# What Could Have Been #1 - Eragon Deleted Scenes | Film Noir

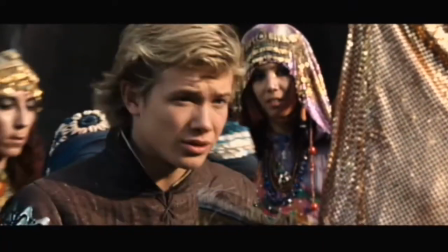[12:22]
In conclusion, this scene serves as a good demonstration of this struggle Aragorn is having to have faith in his own abilities,
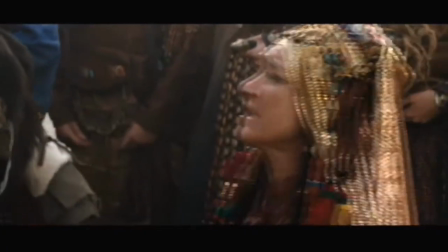[12:29]
and could transition well into this part from the final cut.
More than me.
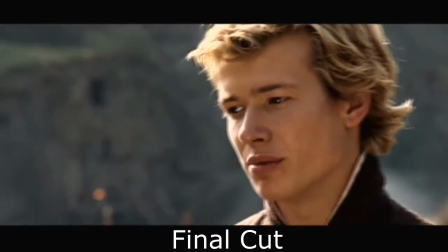[12:37] I've heard it before.
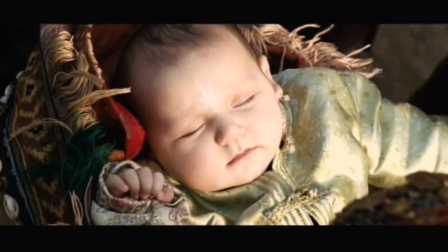[12:41] Bless her. Dragonrider, bless her.
In addition, it is shown in the following books that his blessing has a strong impact on this baby. It serves Eragon's state of mind well, it foreshows a character for a potential sequel, and it meshes with what's already in the movie. I'd say there's no cons to this scene. I'll drink to that. And those are the deleted scenes from the movie Eragon.
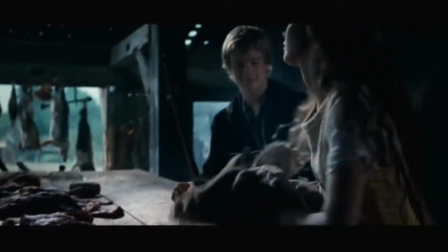[13:10]
In summary, the scenes featuring Katrina have a few interesting elements in them that might have added a new layer in a couple of places.
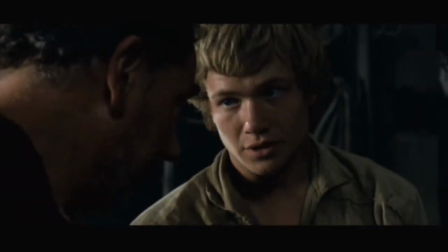[13:18]
However, the way they are structured, the inclusion of one almost demands the inclusion of the other ones.
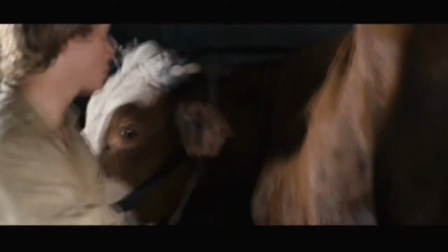[13:23]
Ultimately, the emotion of the movie's first act is stronger without them, and the scene with the cow is 100% non-essential. If I had to pick any of these scenes to be included in the final cut of the movie, the two extra scenes in the Varden are good candidates. bits.
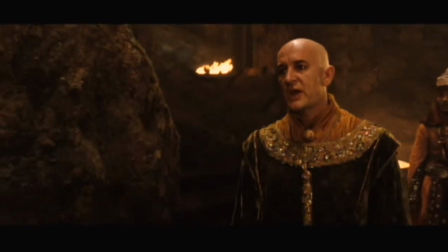[13:36]
These scenes introduce characters and concepts that would receive further development and play bigger roles in the following story. Kind of a moot point to keep making that argument, though. This movie came out ten years ago, and I'm not sure there's a strong desire to give it a second chance at adaptation.
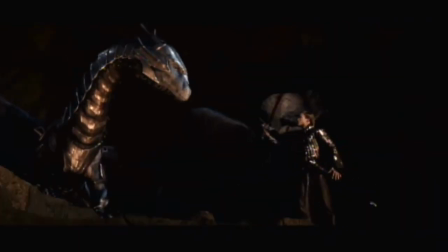[13:51]
But if they ever do, it needs to be done on a larger scale so the more complex story elements can shine.
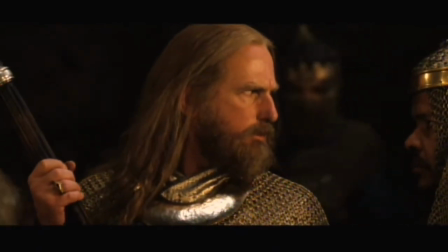[13:57]
And it needs to cast real little people to play its dwarf characters. I mean, for real.
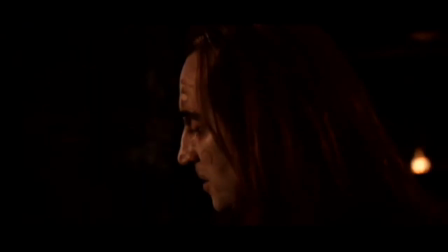[14:02]
This is the Dwarf King. You'll have to do much better than that. Thank you.